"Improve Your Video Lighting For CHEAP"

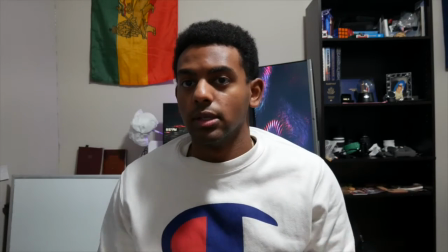[0:00]
Does your lighting look like this all washed out and stuff?
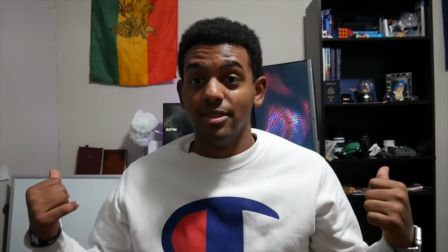[0:04]
There's a couple simple steps to change your lighting from looking like this to looking something like this.
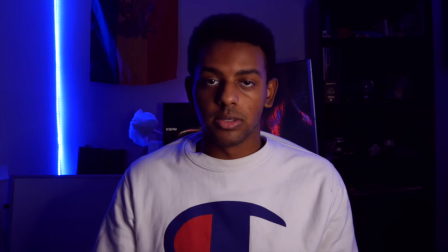[0:11]
So basically I'm gonna walk through some simple steps you can take and some cheap things you can buy to change your lighting and make your quality of your videos really good. Whether you're filming on an iPhone or a camera like this, your videos will come out way better if you focus on lighting first and then quality. Hello everyone my name is Abel Tafara and I make videos about filmmaking, videography, and video editing here on YouTube. This video focuses on lighting and today I'm going to highlight some products and some things you can do with your camera to make your lighting overall look much better. So the first tip I want to talk about is shooting at the right ISO. ISO introduces grain into your shot so you're going to look all fuzzy and it's not going to to look very clear and crispy like you want it. Right now I'm filming at ISO 400. On my camera the native ISO or the lowest ISO I can shoot at is ISO 200 but for this shot to get the proper exposure I'm shooting at ISO 400. Let me give you an example of what it would look like if I was shooting at a much higher ISO which would introduce that grain that I was talking about.
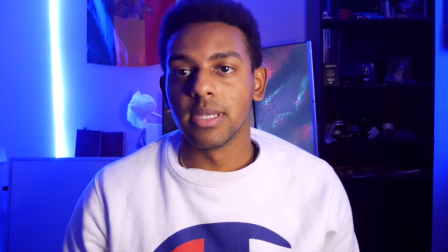[1:13]
As you can see now I had to turn my light down a little bit because as you increase your ISO you're also increasing the brightness of your shot
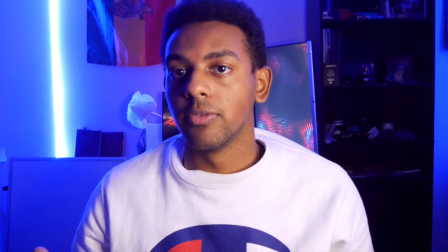[1:19]
but my skin isn't as clear and the background looks a lot more fuzzy which is not what we want so let's go back to how we had it before the next thing i want to talk about is getting a good key light getting a good light does not require spending a lot of money right now i'm filming on this ring light and i'm going to switch over to my phone to show you what it looks like so
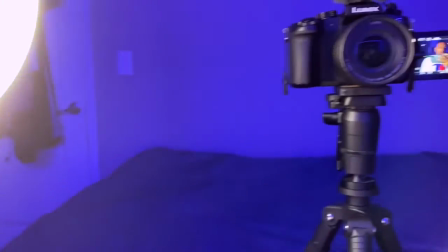[1:39]
this is my camera setup and the light is placed at a nice angle here so that my face has a nice shadow on it and if i move the cam the light
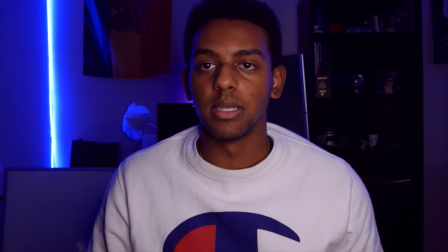[1:50]
In the front of the camera, you're going to notice that it makes the image look really flat and you don't want that kind of a look.
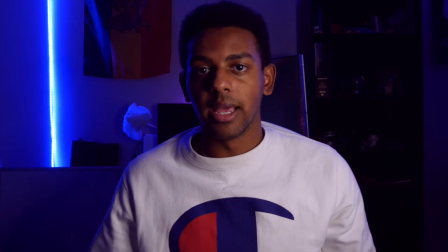[2:00]
The last thing I want to talk about are these LED lights that you see in the background. They add ambience to the shot and overall bring in the punchiness of the color.
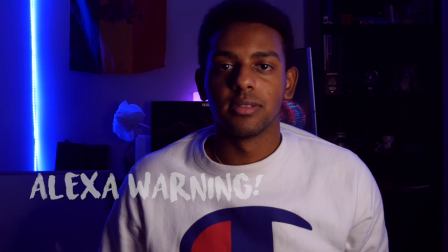[2:08]
So if I turn off these lights, Alexa, turn off the LED lights,
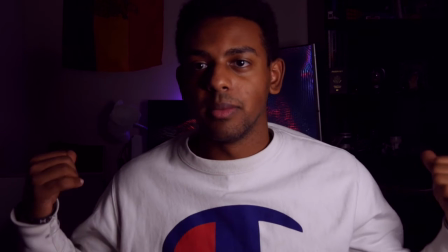[2:12]
you're going to notice that it's just me and the background is all blurry and black and it makes me look very one-dimensional. These lights go for pretty cheap on Amazon. You can get like 50 feet for $30 or less and they really add a lot of color to the shot and I definitely recommend them. Now I'm going to switch to a shot with all the lights off. So here we are back at the starting shot.
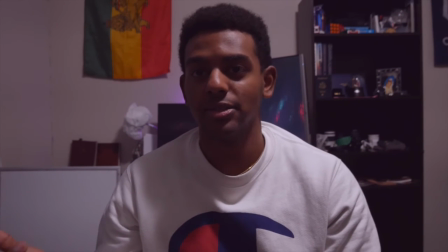[2:34]
Key light is off and the LED lights are off and as you can see it's very dark and shot doesn't look very good. I hope these tips were helpful and thank you so much for watching.